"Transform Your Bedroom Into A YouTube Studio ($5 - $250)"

This is how you take a poorly lit, boring looking bedroom and transform it into a professional YouTube studio.
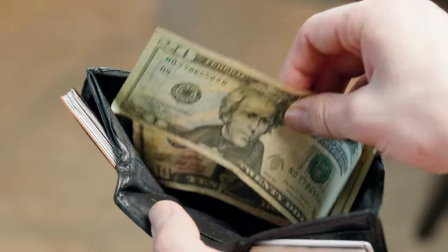Whether you've got $5, $50, or a couple hundred dollars,
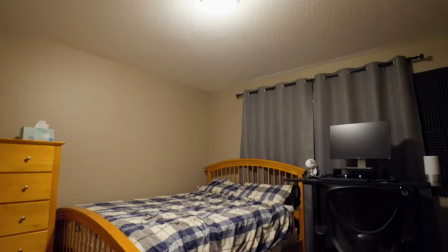this video is going to give you all the knowledge you need to film professional looking videos in the comfort of your own home.
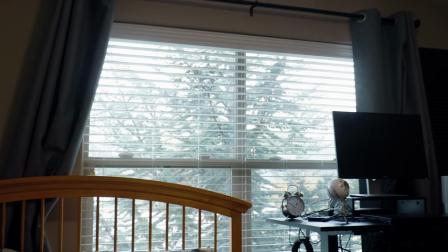We're going to start off with almost no money and some super basic concepts, and then we're going to build off those ideas with increasingly larger budgets.
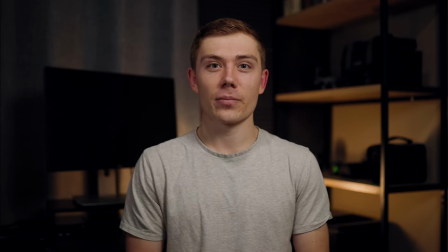And our first budget is $5. Seriously, like, like $5. First things first, we desperately need a light source.
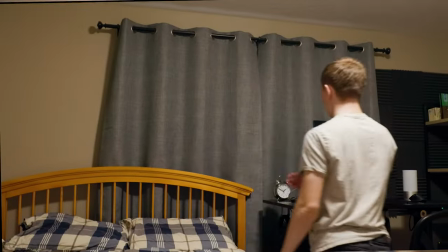Any light under $5 is not going to be doing you any favors, so for this first setup, we're going to be relying completely on all natural window light. As you can see, windows are a big, soft, bright light source, and it looks really flattering on camera.
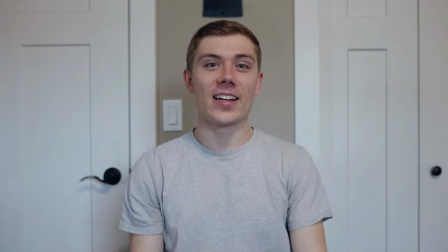Just by opening up that window, letting some nice sunlight in, this already looks so much better than where we started, but it's not great. We need to adjust our camera settings. Now if you haven't learned the basic camera settings yet, like shutter speed, aperture,
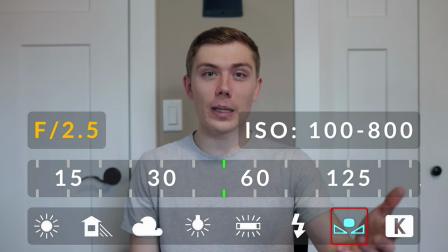ISO, white balance, you'll still be able to achieve a pretty good look. But using manual settings, we'll be able to dial it in and get exactly the look we're going for.
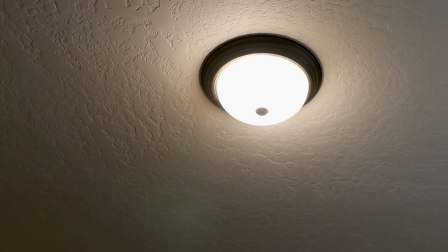I'm actually getting some gross shadowy raccoon eyes from my ceiling light, so if I turn that switch off I actually think this looks super natural.
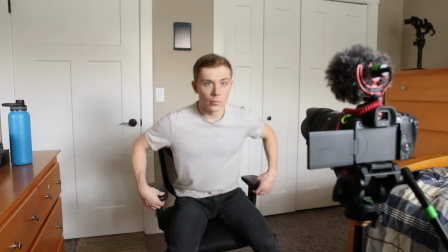Next if we move the camera back and ourselves along with it That's gonna blur out the background a little bit more.
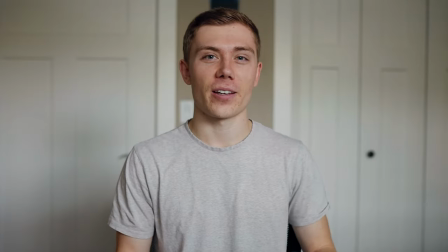It really helps you pop and get that professional look Lastly this is gonna vary a lot depending on your room,
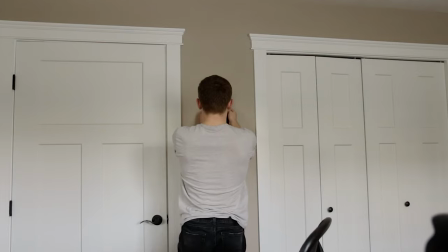but remove anything from the background that's kind of distracting or unpleasing as
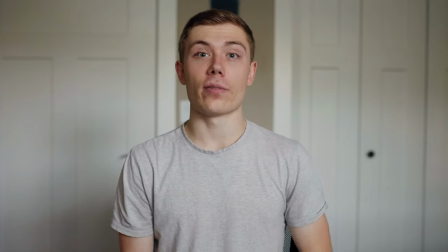well as you can add anything to the background like if you have a bookcase or a shelf or a plant okay and this didn't apply to my particular setup but the reason this is a $5 budget is some of you are gonna end up filming at an angle where the windows over here so this side of your face is very bright and this side is very dark and all you need to do
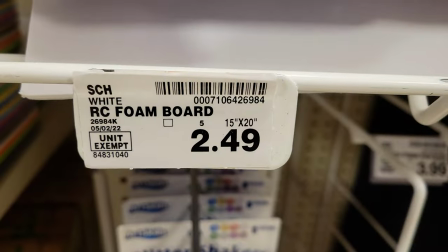to fix this is run to the store and for a couple dollars pick up a piece of white foam board. And what you can do is actually put it on the opposite side of your face and bounce the window light onto the shadow side of your face.
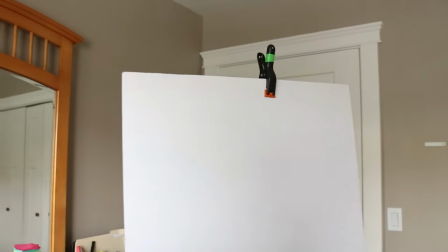What's cool is this is totally adjustable. So if you want it pretty close to even, you can get it very close to your face. And if you want a little more shadow, you can just move it farther away and get that high contrast look.
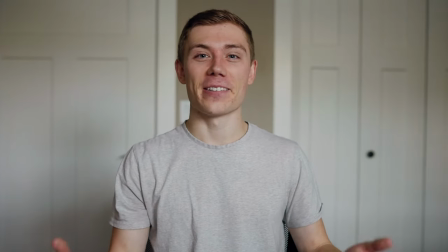And there you go. I would totally watch a video that looks like this. The difference is massive. But what could we do if we had $50? For $50 you've basically got two options,
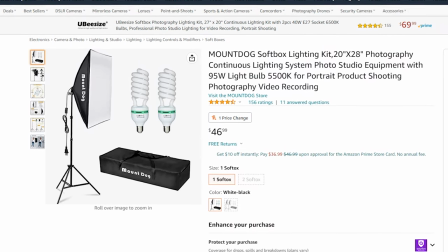a light bulb with an umbrella or a soft box, or you can get a small cheap LED panel. I'm going to be using this small battery powered LED, it's super bright, it's portable, apparently mine's discontinued, but there are a ton of these things you can find online for around $50.
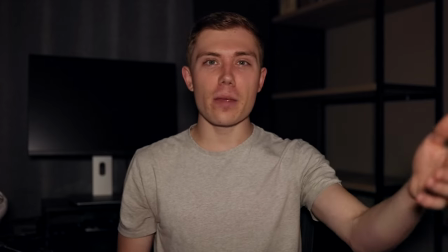Okay, so this is what it looks like if we just take an LED panel and throw it right on top of our camera.
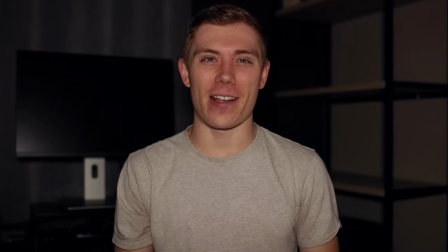It kind of works, but it's not great. Right now that's the only light in this whole room.
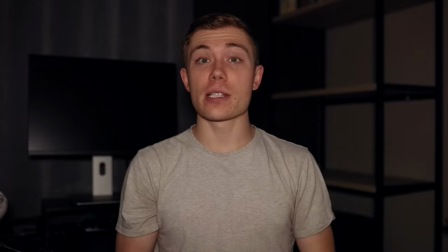The background is way too dark, so let's see how it looks like if I turn the lights back on.
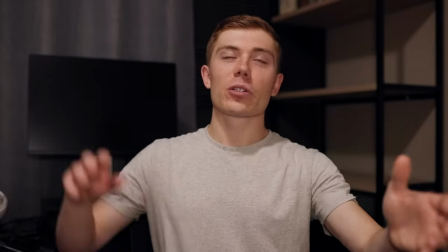So now we've got the on camera light, we've got the ceiling lights,
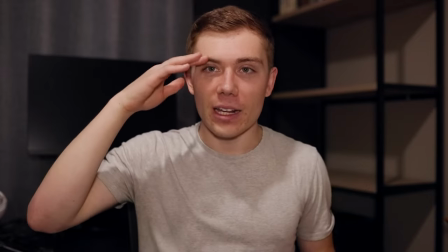and the background looks a little better, but I've kind of got those shadows coming back under my eyes.
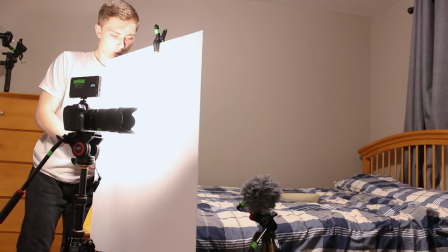What you can do is, once again, take a white piece of foam board,
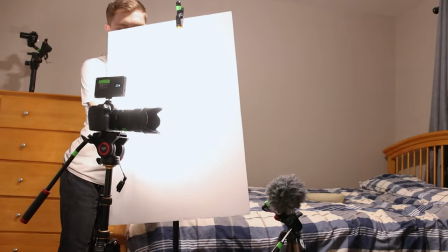put it at about a 45 degree angle to the side of the camera, and then take that harsh LED, bounce it off that.
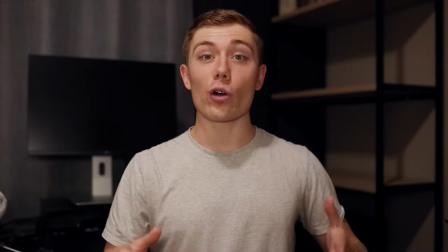When the light hits the board, it's going to scatter, diffuse, and become an overall bigger light source, which is going to soften it as it hits your face.
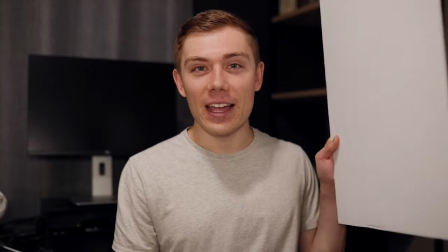To take it a step further, we can take one more piece of foam board, and if you put it on the other side of your face, it'll fill in some of those shadows.